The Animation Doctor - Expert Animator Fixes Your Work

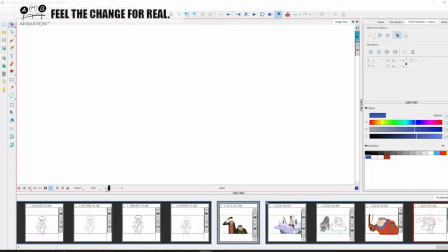So these are some of the things about drawing this guy on model. Is very, very important to get that right. So you can't just draw him like in any usual pose, like a Superman pose or something like that.
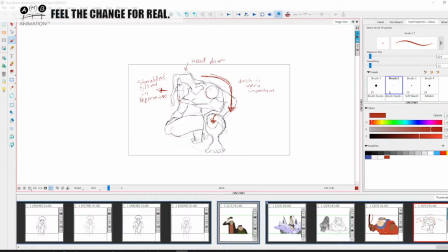So here we've got this. He's just drawn an arrow here of the knee and the, you know, and the butt coming around here. So I'm guessing he's saying to conceal this when the characters,
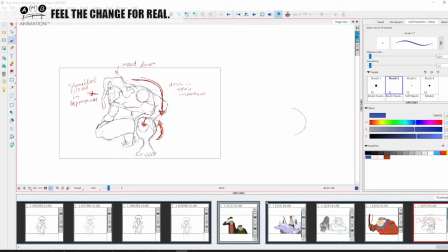he hasn't mentioned that, but I'm guessing he's saying because the hip is here and you got the butt here and you won't have the knee, don't have his knee down in this position like this, right? Which is what this one is, right?
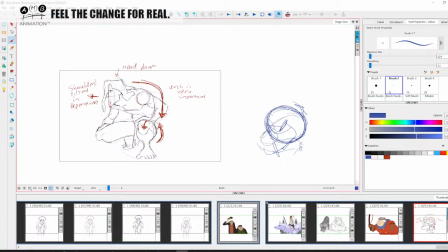It's better to have it as a conceal it within a circle like that and sit the calf underneath to contrast the other pose, but always have the other pose as he's got hair with this arrow here.
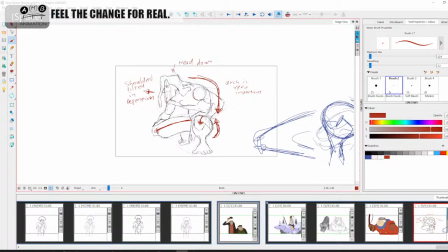Leg, he's written legs ready for action, so he hasn't really mentioned this, but I think that's what he means, because you know, with having this one up and this one down, this could prove an interesting pose as well,
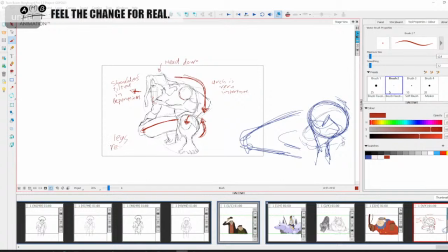maybe. So maybe he's talking about the contrast, but he just says legs ready for action, so it could work either way. But that's interesting. Maybe it means contrast, one up, one down.
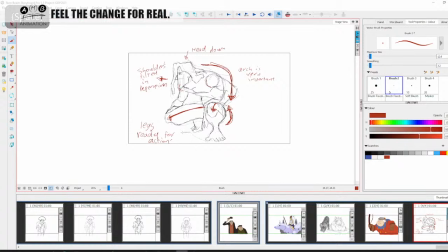And then he says direction of the feet makes a much more interesting pose. So he did talk about that. So direction of the feet. Of feet. So they make for much more interesting poses. So that's a very interesting aspect.
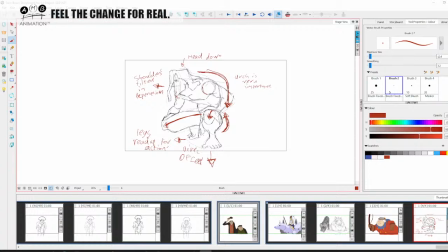Now here. Yes. Very good. So I was right about this. I mean, I'm zoomed in, so I didn't see the drawing next to it. So he says this is Tarzan, and next to it, he's got a drawing,
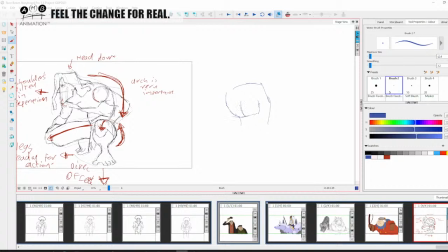which is what I would say that maybe a TV guy would do, or somebody who was from a lesser school of thought, from an anime kind of vibe. Where this just basic anatomy.
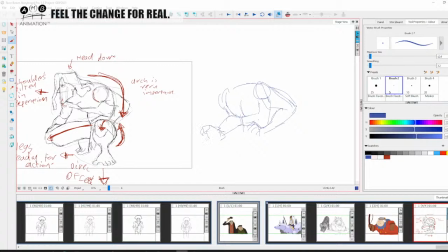So he says this is not Tarzan, so you can see the difference. I'm not gonna hang around on this drawing too much. So he's got the legs straight and the other leg straight like this, right?
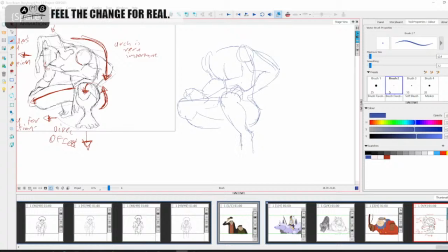And this here, which is exactly what I was talking about. There's no contrast and the feet are kind of facing in the same direction. So you can see this is by far, you know, a weaker pose.
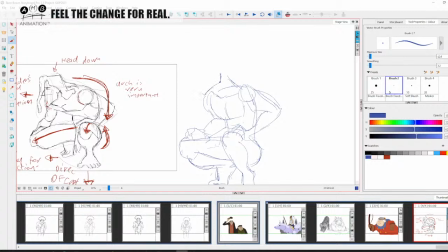And then he's got the, it doesn't matter if it's kind of to model, he's got the head, which is a triangle shape like this, coming down here. So it doesn't matter if it's sort of the model.
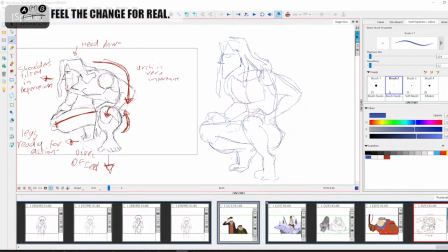It doesn't really, he says this is a no-no, okay? Because he's here, this is what he's even written. He's written head up, okay? Head up, okay? Doesn't want the head up.
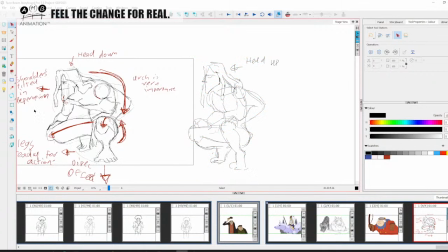Let's just make this black again and bring this down to this size here. So he doesn't want the head up. So I'm going to put little crosses.